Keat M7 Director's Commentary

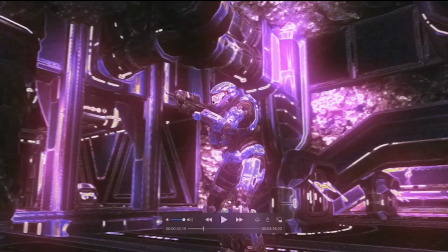(8:15)
Right here, it's kind of hard to tell, but I also added some blur in the background to give this guy a little more light.
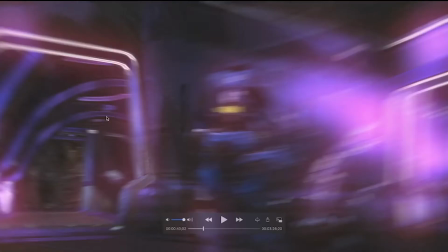(8:23)
But it was pretty much that, and then I tried my best. So these angles were all pretty much the same,
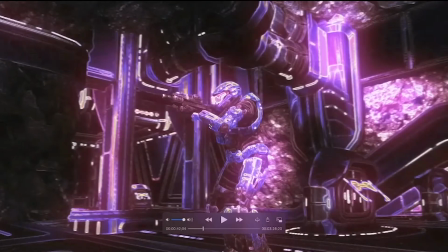(8:29)
where I just did a pretty steady cam going around them like over and over again,
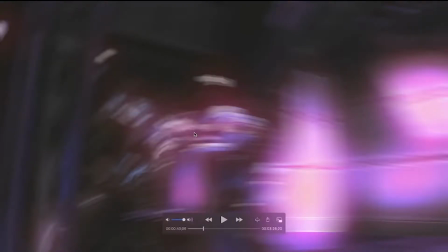(8:35)
and I tried to match it into the next frame. So like it's really blurry because that's what I wanted, but you can kind of see,
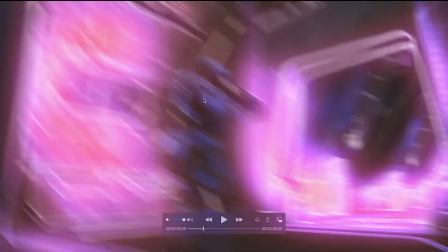(8:43)
you know, we're looking at it from the side, then we're at kind of the right side of his back,
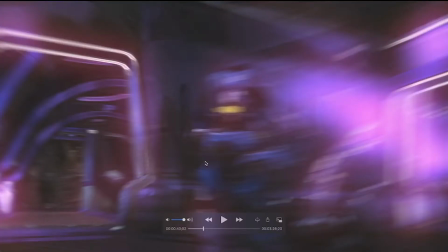(8:50)
then all the way back, then keep going,
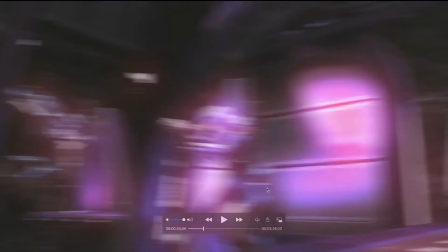(8:53)
and right here we'd be at the side, his other side, and by the time we're at his other side, it's the next clip, or it's the next angle.
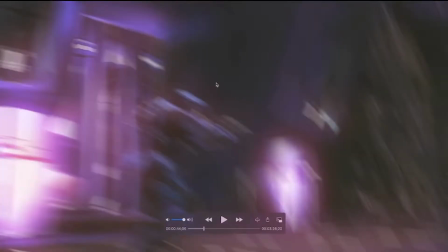(9:00)
So I tried to match that as best I could. Kind of works here too, I think.
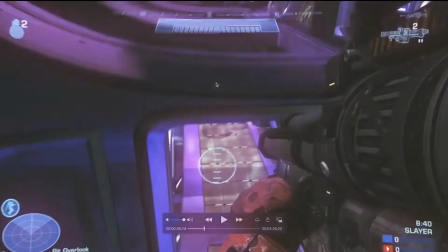(9:06)
Okay, not as well, but yeah. Then this part I'm fairly proud of.
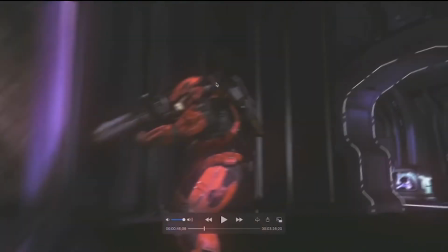(9:13)
So this is my own angle, and I tried to do the FOV switch to, or POV switch to.
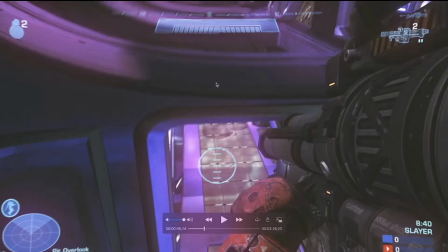(9:20)
So this is still my angle, my angle, my angle, or no, sorry, my angle,
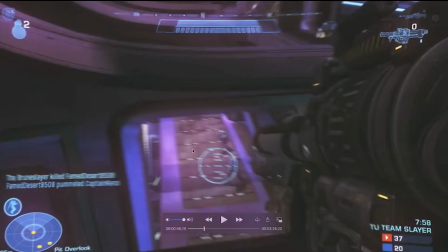(9:28)
and then right here it switches to Keat's clip. So it's not perfect.
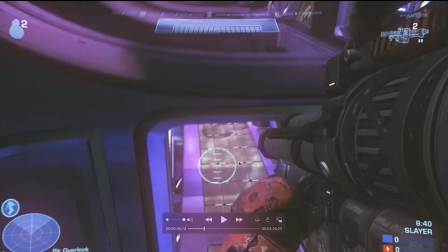(9:34)
You know, you can see like there's no one there in this or in this frame, but there is in this.
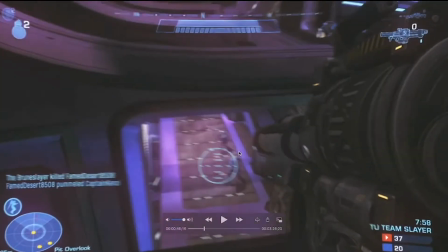(9:41)
So I tried to match it as best I could, both in color correction, and I think I got close enough so when you play it back,
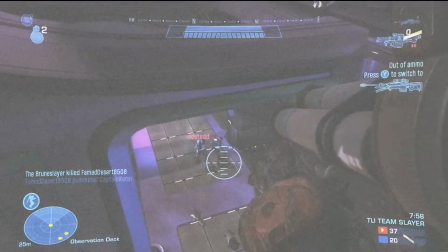(9:51)
it's too fast, you can't even tell. But then here I just added some white flashes with some noise to add to the effect.
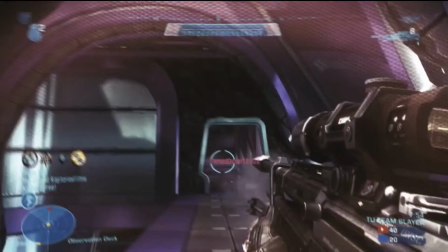(10:03)
Have some cropping. Right here you can see a little bit of like shakiness, and I kind of brought some contrast to add to it.
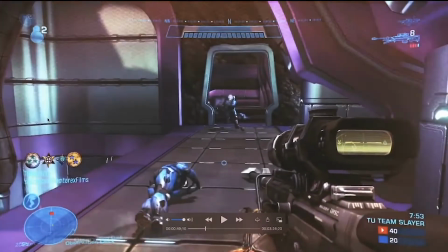(10:11)
And then when he looks down, same kind of thing. But it's right here where I kind of use the fine edges effect again,
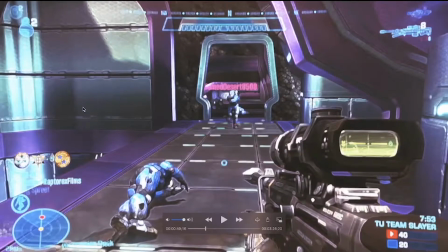(10:19)
but using certain blending modes so it only would show certain parts, just to kind of add that emphasis.
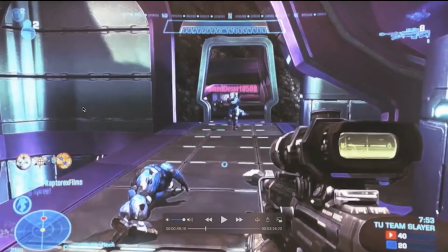(10:25)
So you can kind of see it. It's like things are lighting up for a second and then it goes away. Then a fairly standard
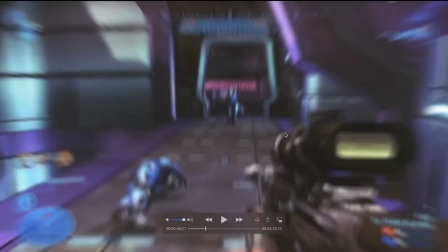(10:34)
effect, I use some warp to kind of warp it and use some glow, and I think a flat or a brightness effect,
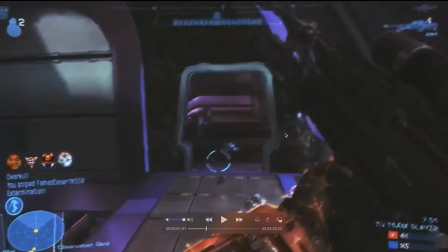(10:43)
and got that. Now this
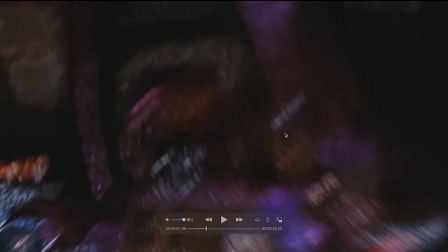(10:47)
transition is a little complicated in the fact that I kind of just added a bunch of shit.
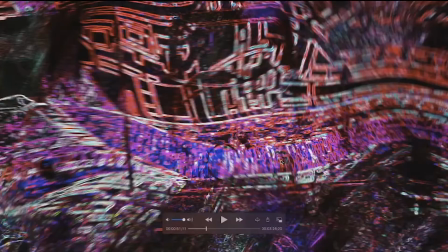(10:54)
Now I will say, when you go frame by frame in this, looks pretty cool.
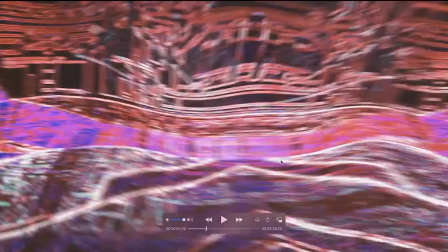(10:59)
I might even have to open up the project file because I really don't remember what all I added
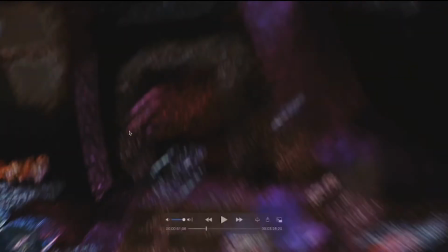(11:07)
to this, but I can tell you what I know I added. I added some noise warp.
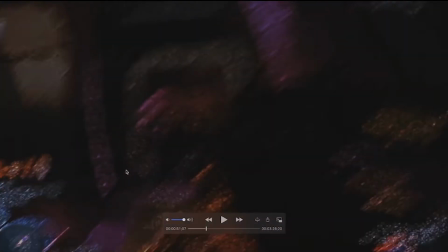(11:12)
So it's the effect in After Effects called wave warp, and if you click on noise, you can get this kind of, well, noise.
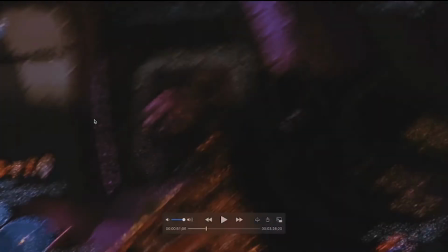(11:20)
I added some color correction. I added some bulging effect, so it kind of warps into the next shot.
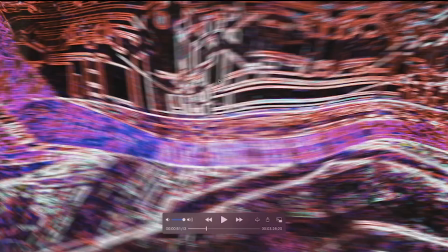(11:28)
This is pretty much using
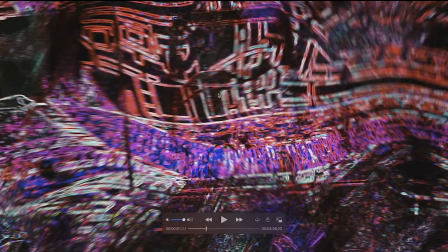(11:31)
a bunch of almost normal effects, but using different blending modes. So I added a bunch of colors, added a bunch of noise, added a bunch of fine edges effects, pretty much any effect that you can add in After Effects easily that creates some sort of color.
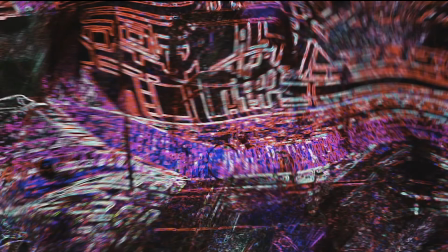(11:50)
And then once I did that, I messed with the blending modes and the
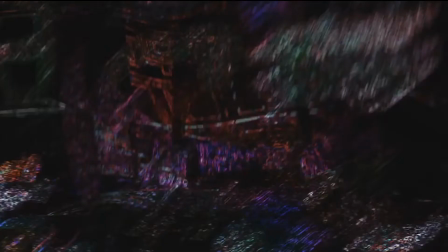(11:54)
variables of that effect and changed the color so it's kind of a reddish bluish.
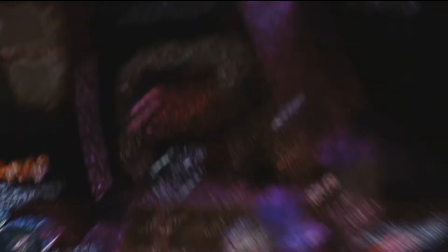(12:00)
And the reason why is because I wanted it to kind of go red and then turn blue, because technically this is the blue side of the map.
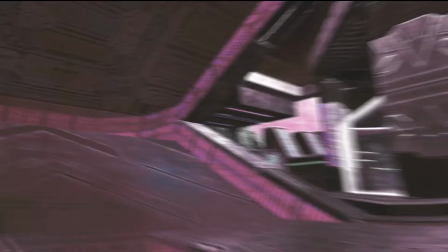(12:09)
But you can see right here,
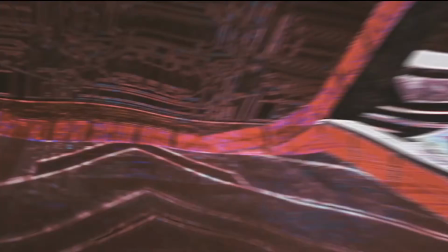(12:11)
after this effect kind of starts to wind down, it's pretty much red, a reddish purple.
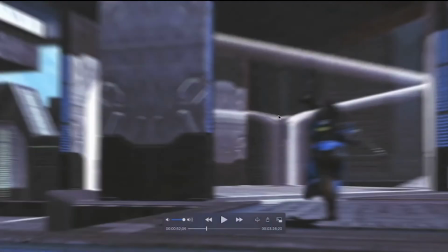(12:18)
You can even see in the background, and then it turns to blue. So it was just a cool effect.